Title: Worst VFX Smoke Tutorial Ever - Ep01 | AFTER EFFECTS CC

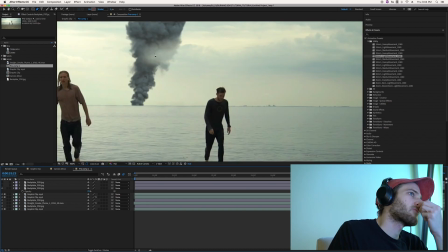And now part of this cloud is just kind of going in front of the smoke, and you know,
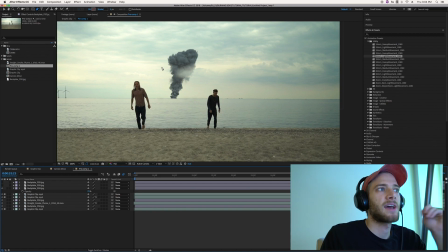that's really what places elements in a scene, is having something in front of it and having something behind it, and that sort of gives your brain, you know, a reference where it should be sitting in the scene.
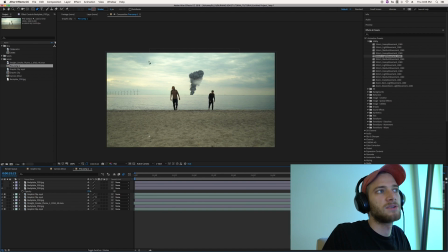And then there's two other spots you can basically do this, is these alto cumulus clouds up. I'm totally making up these cloud names. These clouds up here, this bowl of clouds up here, we want to separate and put in front, and we could also add some atmosphere, not clouds, just atmosphere for the bottom here.
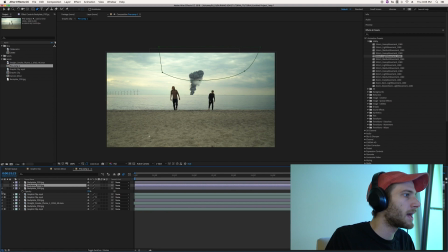And that's exactly what I've done. So if you look at this one, this is the mask I drew. And if I bring this in, I can just give you my settings here.
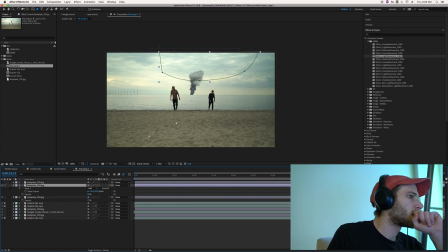Oops, F and T. So I put a 41 pixel feather on it, it looks like, and the opacity's at 60. I mean, that's just what felt good at the time. If you bring the opacity up, you can see you can kind of have these clouds disappear.
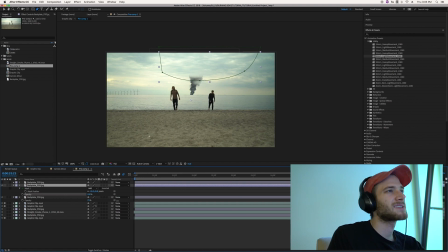To me, that looked a little bit weird because I was like, where, that almost feels too far back. You know, it almost feels like the top of this plume of smoke is further back than the bottom if you do that. So you do kind of want to be those in there. And you don't want them to be too washed out, otherwise you start to see the clouds behind.
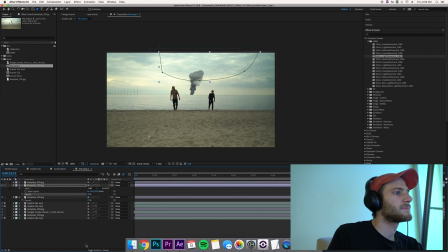So just play with it, see what looks good. I kind of landed on 40 now. I mean, who fucking knows?
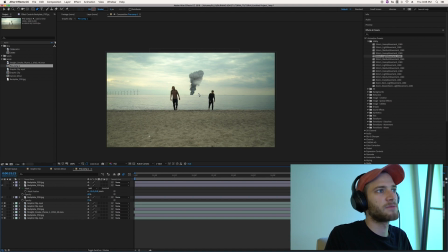And then the last thing is, like I said, this little bit down here, which isn't clouds, it's just atmosphere.
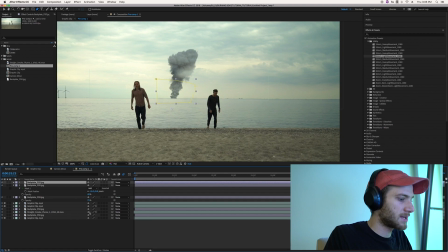So we did a little mask there, and we can bring up the feather and the opacity. Again, F is feather, T is opacity. And you can see what I did with that there.
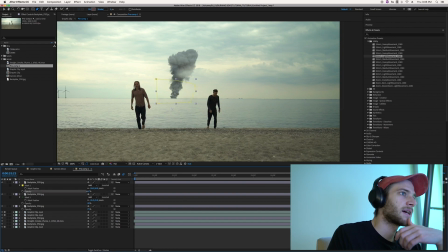And the reason this has a lot less opacity, and we could even go less, is because it's not blocked by anything. It's not blocked by any clouds. It's not blocked by, the only thing blocking it is the atmosphere, and for that reason,
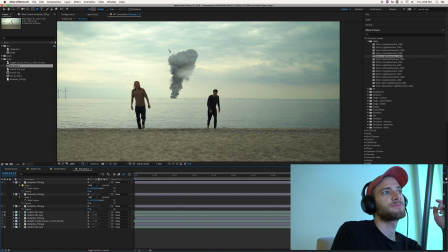a little bit more should come through than the rest of this plume. And so that looks pretty good. I actually find this quite interesting how this one cuts off. I don't think I did that in the last one. I mean, you can have this go as far as you want. I do actually kind of like that it's just part of it.
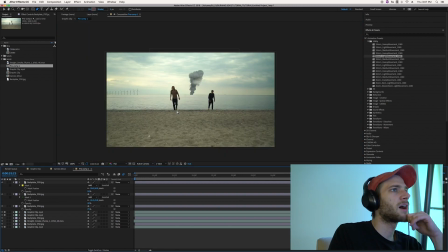It almost feels like a little bit of fog just going in front of it or something. So that looks really exciting, and that's basically
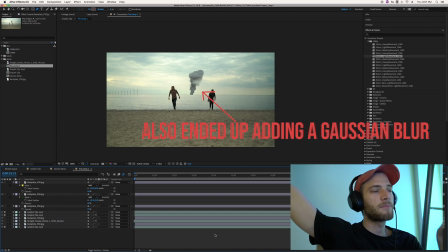us adding the atmosphere into the scene and sort of adding a couple elements just to make that smoke look a little more integrated.
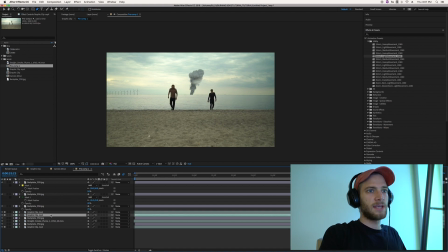Now, the next thing we want to do is add the camera shake.
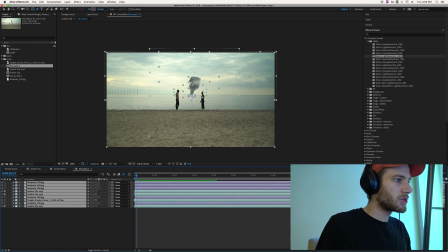And the way to do that is to select all your layers and pre-compose them. And we'll just name this, I mean, this is our main comp, basically.
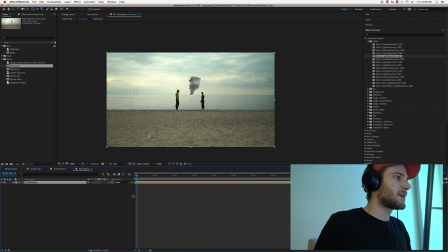So let's name it that.
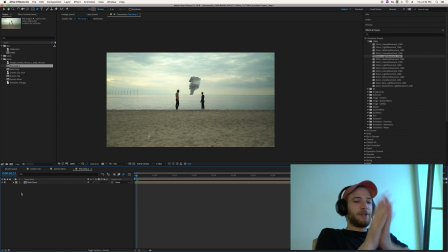Okay, good mood. I'm in a good mood. I don't want to do this. Okay. All right, so we've pre-composed everything, and now the last thing to do is to add camera shake.
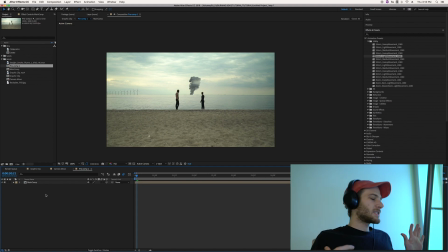And the reason we add camera shake is specifically for this video. Everything else was shot handheld, so it'd be really weird to suddenly cut to a shot that was on a tripod, especially if it has some visual effects in it.
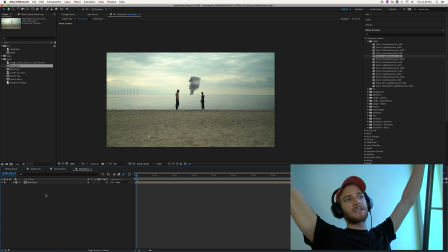It's just gonna stick out like a sore thumb, sort of. So like we want to hide that as much as possible, which means any effect shots that you're doing should mimic the type of shots that you're cutting in from, obviously, and that makes it more seamless and makes it much more believable.
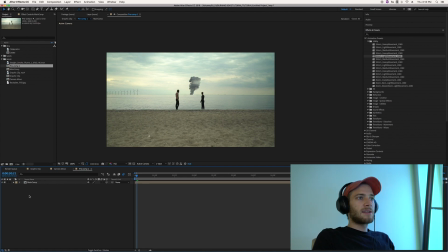So the way to add camera shake, there's a couple different ways.